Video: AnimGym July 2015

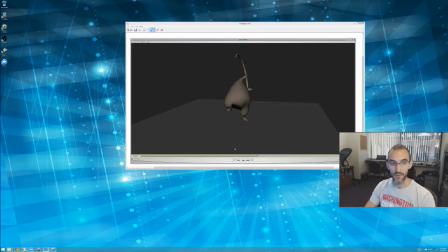12:33 Okay. But yeah, that fishing pole really is an opportunity to, again, communicate that snapping way better. I love the roll and the bounce, and especially strong.
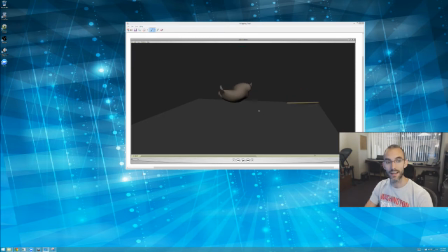12:51 You deserve huge kudos for this kind of plateaued Y-arc in the air on the bounce. It really feels like you worked the energy out of that and really took your time to make that as interesting as possible,
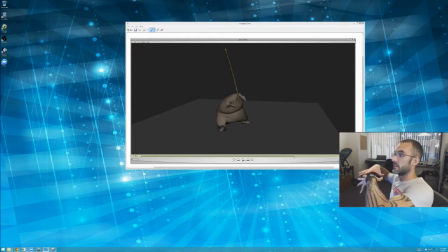13:07 where he bounces and there's just a little bit of a hang in the air before that settle. Very strong. And I like people using flour sacks for these physical tests, man.
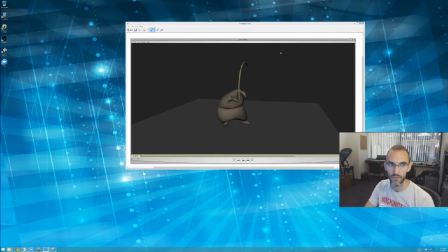13:19 It really is. It's a cool thing you did here. So pat yourself on the back for not going bipedal with this. Because we very rarely animate humans.
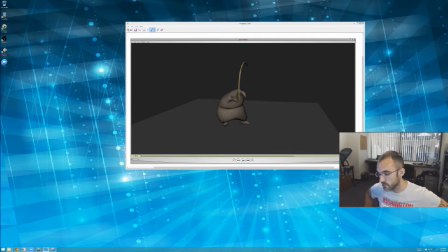13:35 If it's bipedal or a character, it's very rarely a human. It might be a human, but normally it's like a teddy bear or a whatever, some sort of like anthropomorphized animal or toy or something like that.
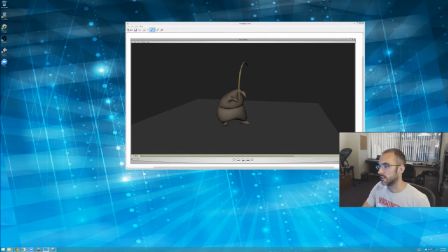13:54 And it's good practice to use something that's not like like Hogan or Goon or something like that. Cool. Great work, man. Welcome to the AnimGym. I don't think I've seen your work before.
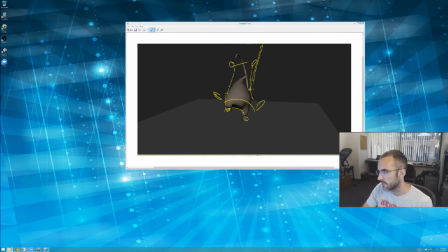14:07 Apologize if I have. I don't have the best memory lately. Let's move on here. Louis Attini. We know Louis is going to be on board.
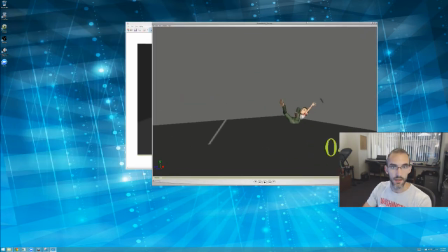14:19 Louis has become a stalwart member of the AnimGym. You know what I should
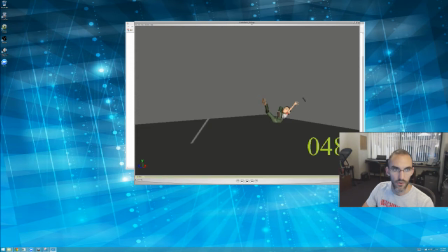14:25 do? I should come up with like a T-shirt that I send to people that have been have done the AnimGym like more than like 10 times, and it should say Gym Rat, and then like have a barbell,
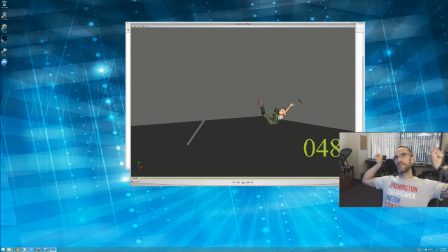14:43 but the barbell is like the person's like holding it up, but the barbell is not a barbell; it's actually like a spline. I think that would be funny. Gym Rat. Anyway.
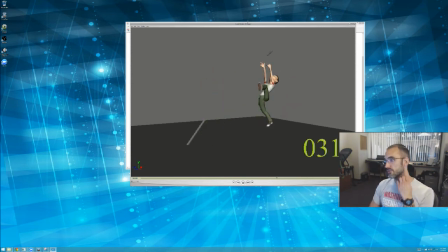15:03 All right. So Lewis, this is interesting work. I think that you should look at my cartoony animation.
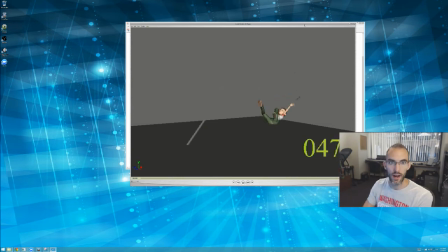15:17 My cartoony animation lecture, because in it I describe how best to do a scramble,
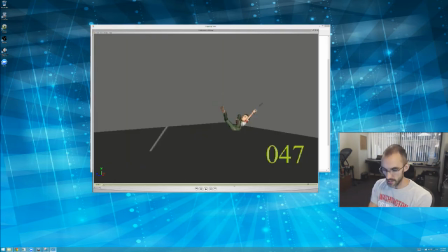15:23 because a scramble is actually impressionistic animation. I feel like your legs are doing too much like real footfalls, and you felt a little bit too obligated to make those like feet hit
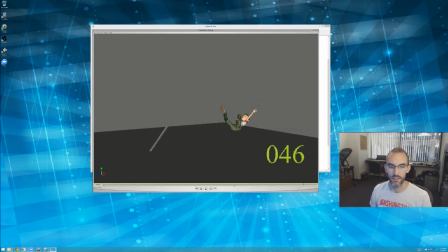15:41 the ground in a sort of realistic or conceivable way, and you didn't feel like you could do like a real scramble.
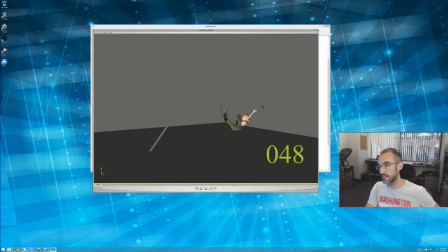15:53 Partly because those feet don't look like they're backpedaling. They look like they're actually almost taking steps forward. So the first thing is that scramble that he does needs a little bit of work.
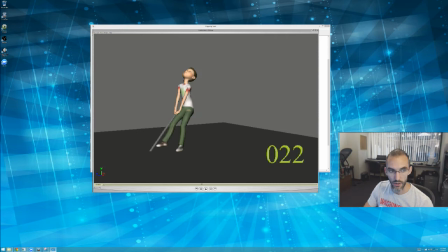16:08 You burn a lot of shoe leather here, my bro, in this shot. It only snaps on frame 27. So if you were doing, it's 3 frames over 24. So if you were doing a 72 frame shot, then you only really have 44 or 45 frames
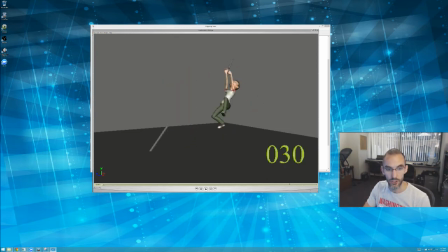16:28 to then do it. But then look, you did a 48 frame shot, so you only have 21 frames where you're actually dealing with what I talked about in the topic as being the most interesting part about this.